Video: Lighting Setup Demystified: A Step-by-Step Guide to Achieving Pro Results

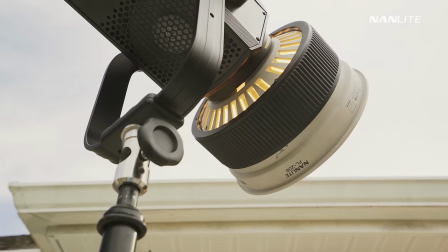208s
So to maximize the output of this light we're using the Fresnel attachment which gives me an option to flood the light or spot it so having the option
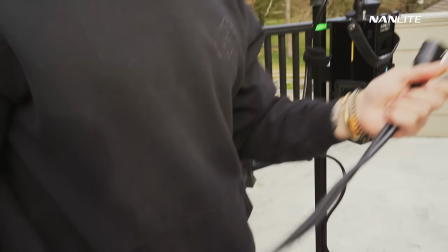216s
can really help me fine-tune what I'm going for especially for a background light and as you can see compared to the original Forzas these
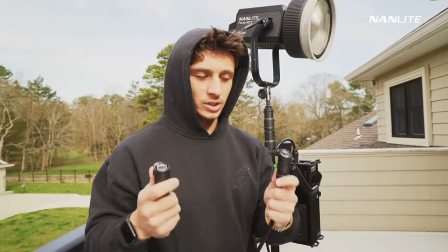223s
updated cables are really really good the connector ports are
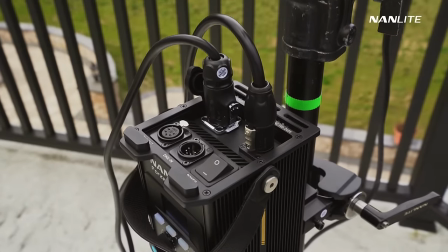228s
also so much more improved so everything about this light is is
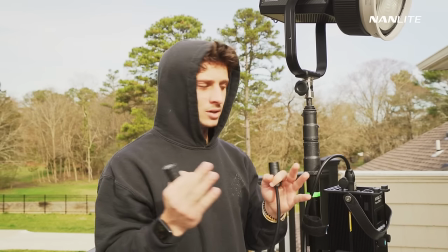233s
just durable whatever condition that you're shooting in the durability of these lights are 10 times
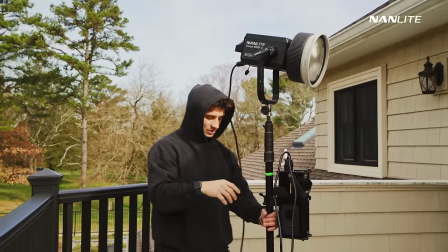237s
improved my goal for this positioning is to kind of create a background texture on the wall
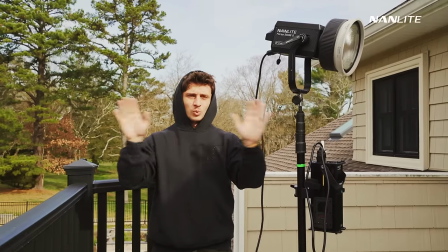242s
and be able to create some interest because the room is pretty much plain white i want to be able to create some warm lighting so i'm going to change the color
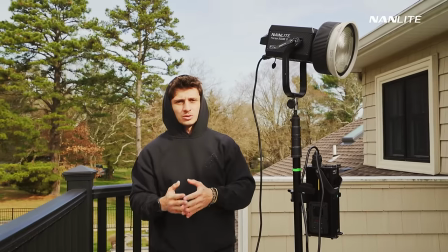249s
temperature to maybe closer to 3200 or so so it looks like a bit of a warmer glow coming in so let's see
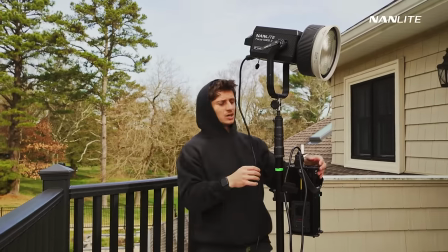256s
if we could try to accomplish that
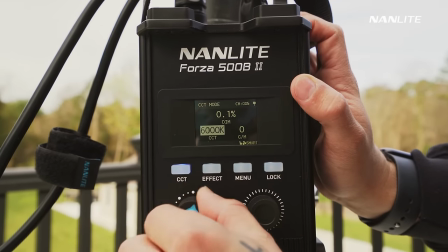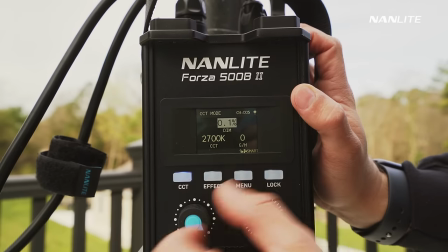265s
we started 2700 and it's really cool because you can do a decimal
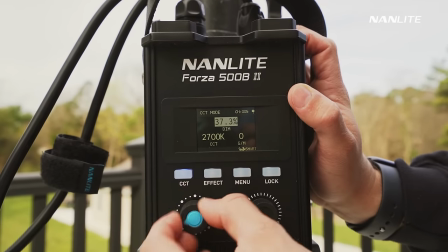270s
place percentage increase which is really really awesome but let's just start somewhere around 75 and see where that lands us today so as you can see on
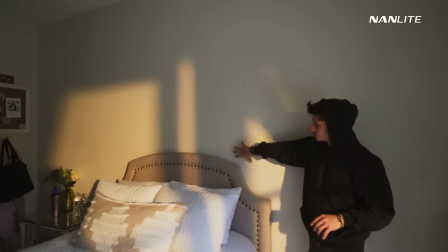279s
this wall we created this kind of like golden look texture through this design
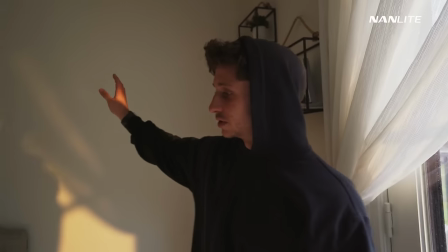284s
on the window here or the door so having this as the background really created some interest instead of it just being like a plain white wall and we
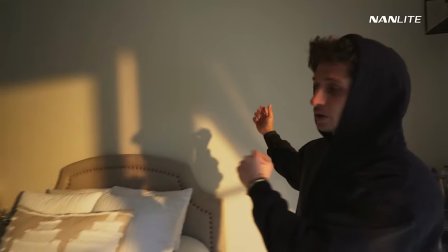292s
put it to 2700 kelvin so it looks like golden hours coming through the window here which is just a nice warmth happy type of look
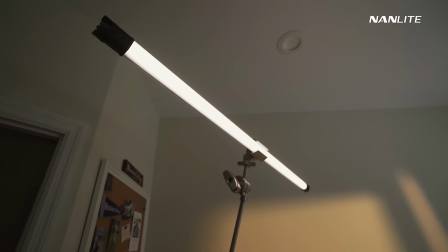300s
next thing i'm going to be setting up is the new nanlite pavotube the 30c and we're going to be using that as an edge light or a
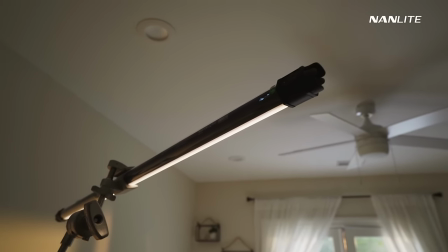308s
hair light on her for the interview the reason i'm going to be doing that is because she has darker hair and being able to accommodate that will be able to just separate her from the background a little bit more.
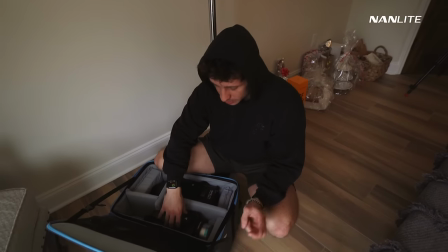318s
So the next thing I'm going to be setting up is the Nanlite Forza 300B2, which is also the improved version of the original 300.
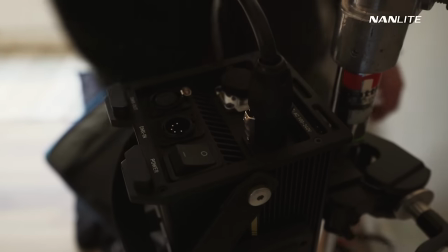325s
This is also the bicolored version and it also has the option of doing the green and magenta shift as well.
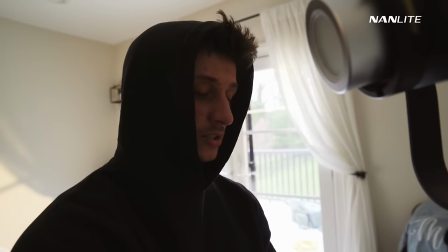330s
So we're going to be utilizing this as the main key light today. 300 also has the updated ballast holder here so everything about these new lights
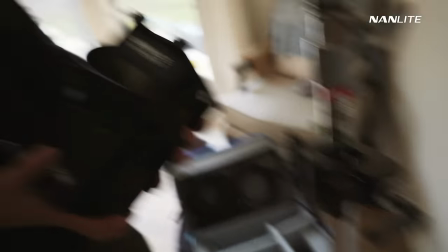339s
are upgraded so as you can see this thing is like a brick it's solid
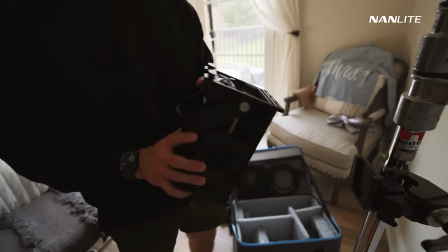344s
everything about it is just really well built and durable let me turn this on watch
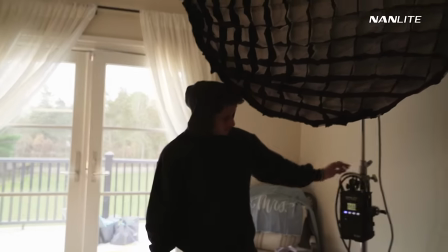349s
your eyes you smell like the hibachi guys watch your
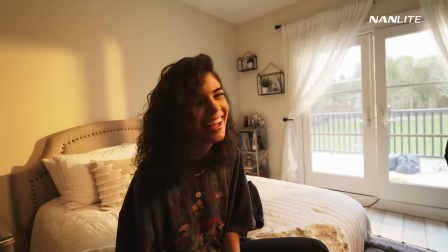354s
eyebrows yeah okay nice the fire the bocce yeah
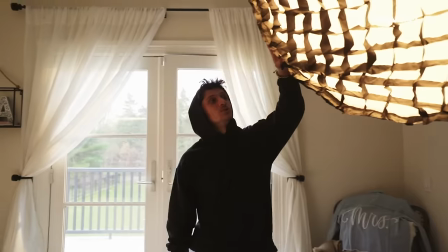359s
okay so what i added to the nail life forza 300 b2 is
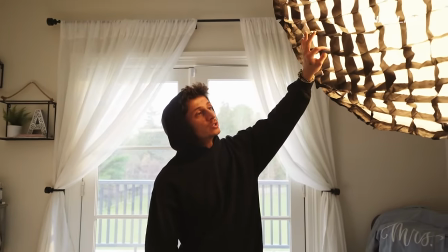364s
the parabolic softbox with the grid attachment and the reason i'm doing this is because we
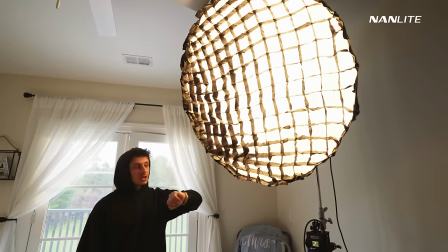370s
want soft lighting on her face for this interview otherwise if you didn't have this softbox what
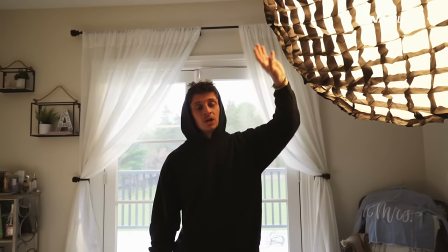375s
i would recommend is using this to bounce off of the ceiling potentially when you want soft lighting you don't want to go direct with this hard spotlight
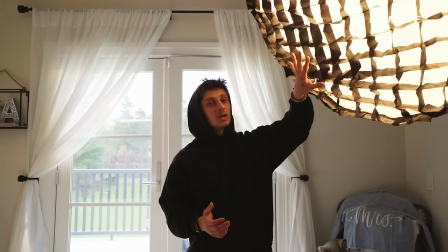383s
because it would create harsh shadows and just not be as flattering so if you don't have this type of uh modifier my recommendation is always bouncing
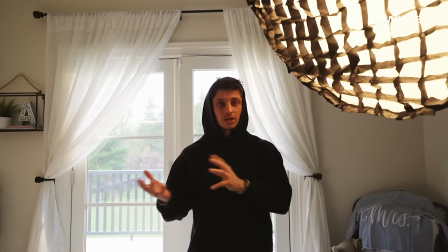391s
light and then having that bounce light be the soft light coming onto someone's face but since i do have this we're using it with a
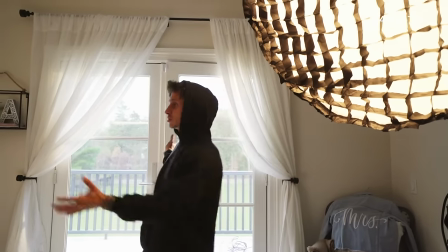397s
grid as well which helps control the spill so it doesn't wash so much in the background so right now i'm just going to be fine tuning this in
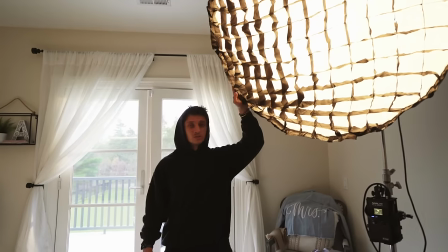404s
the position and color temperature to match what i want and then yeah we're going to see what the interview looks like and make any adjustments coming from there a little bit warm on her skin tones
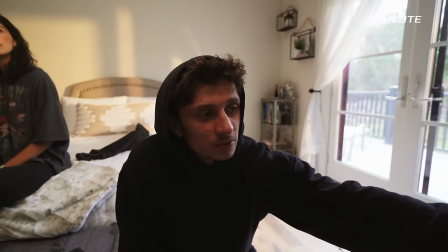413s
so i'm going to update that to about 4200 and see where that
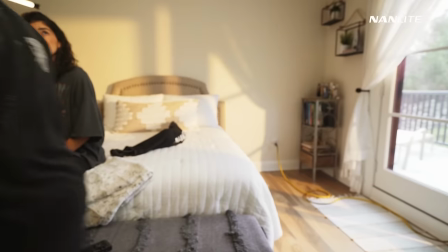418s
lands us okay
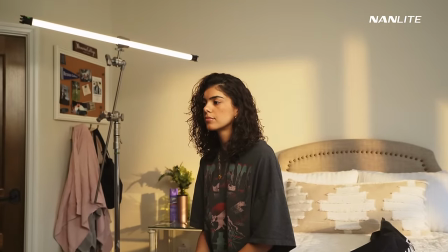423s
okay much better okay
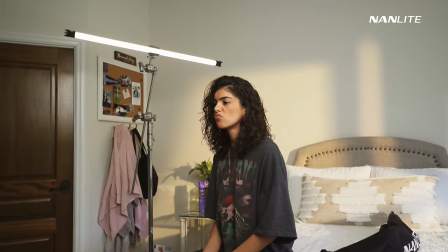428s
it's too warm it was before okay all right so i have the camera set to 5600 kelvin which is pretty much like daylight it's a pretty neutral color temperature within the camera outside i have the warm lighting coming in at 2700 Kelvin inside at 4200 I also have the hair light here at 4200 as well kind of wrapping this but in terms of just general lighting schematic for an interview like this you notice that within the frame there is a window right so I want to make sure that I'm wrapping the key light from the window side so another quick tip
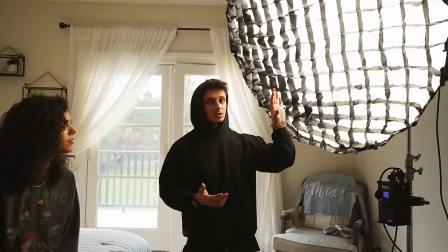463s
this is potentially a personal preference but whenever I'm using a softbox like this there's two ways to do it you could either be super direct on the
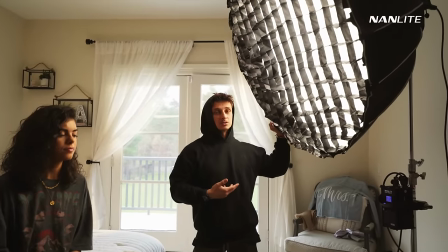470s
subject like this where it's directly hitting them something that i like to do though is kind of position it a little bit frontal so it's almost
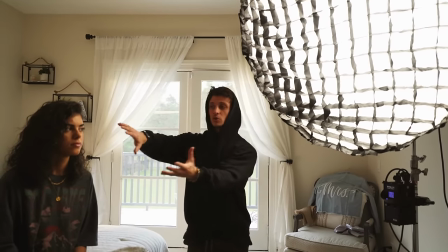477s
in front of her so the light isn't so harsh on her face even though it is a soft light there is a little bit of
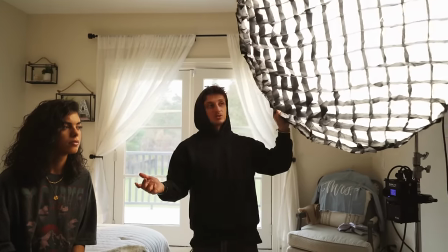484s
harshness that does happen when you're direct so i like to move it a little bit in front so the light is kind of just like gradually hitting her
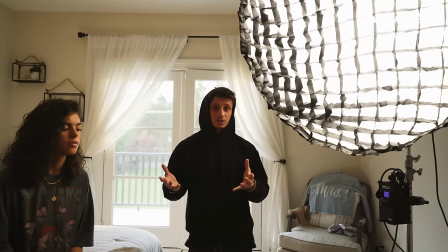491s
face for me that adds an additional level of softness so next thing now that i have my frame up what i'm going to be doing to show you guys what the lights are actually doing i'm going to start with the interview you set up with no lights on at all. And then I'm gonna start with the background light, the Forza 500, and then I'm gonna turn on the key light, and then I'm gonna turn on the hair light. So you get to see four different images with no lights, background, key light, and then edge light, all of them together to see what they're actually doing within the frame.
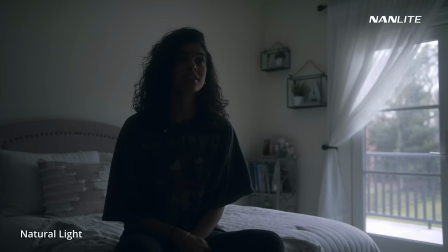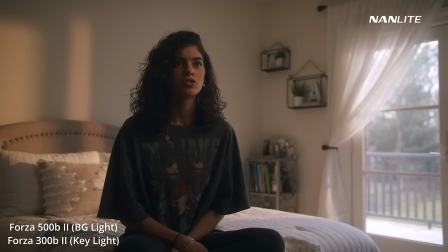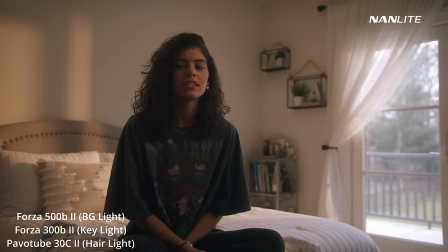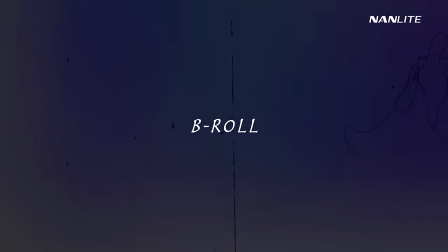So the next thing that we're going to do is more b-roll. So for a lot of people that are doing these mini doc style things, it's not just the interview. You also have to shoot b-roll as well. So we're going to shoot a quick scene in the bathroom here and this is going to be kind of like a mock b-roll from the interview. So essentially what I'm doing is trying to match the lighting from the interview as that golden-ish look.
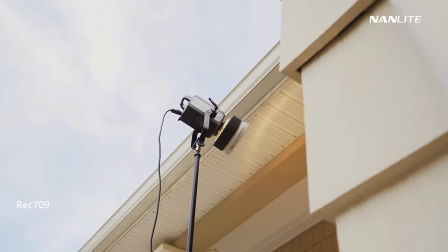562s
So what I have here again is the Forza 500 set to 2700 Kelvin again going through the window. This time what I added though is a bit of haze and And the reason we want to do that is to show that this light is powerful enough to get the beams.
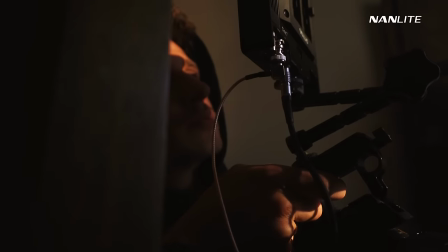575s
And I know a lot of people try to get that look where there's like light rays coming through. So when you have light outside that overpowers the light fixture that you have, you will not be able to get that light ray because it doesn't have enough power to overcome the ambient light outside. So once I move the light over and just fine tune it a little bit, we're going to shoot some B-roll. It's going to be handheld. And this is going to be a way for you guys to see that this could also be a good option to enhance your B-roll instead of just using natural light.
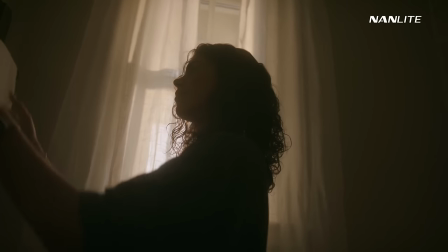As you can tell, that was a pretty simplistic way to shoot B-roll. But adding just that one light out here made it look so much better compared to just having nothing there. So as you'll see, this is what it looked like before having the light and what it looks like having the light outside.
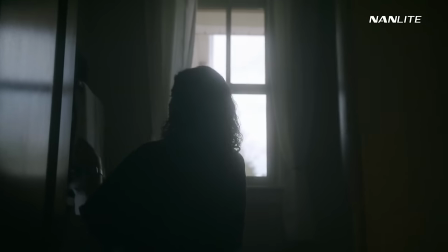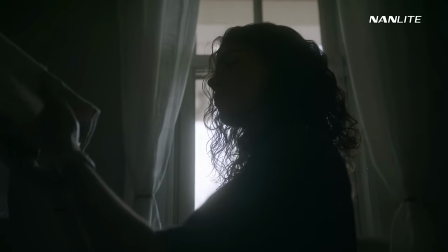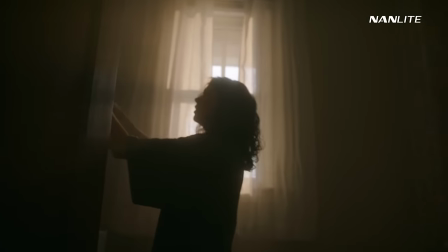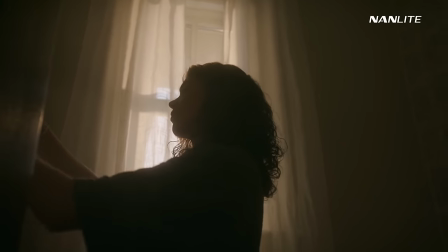So for the last B-roll thing, what I'm going to do is kind of do something a little bit similar to the last one.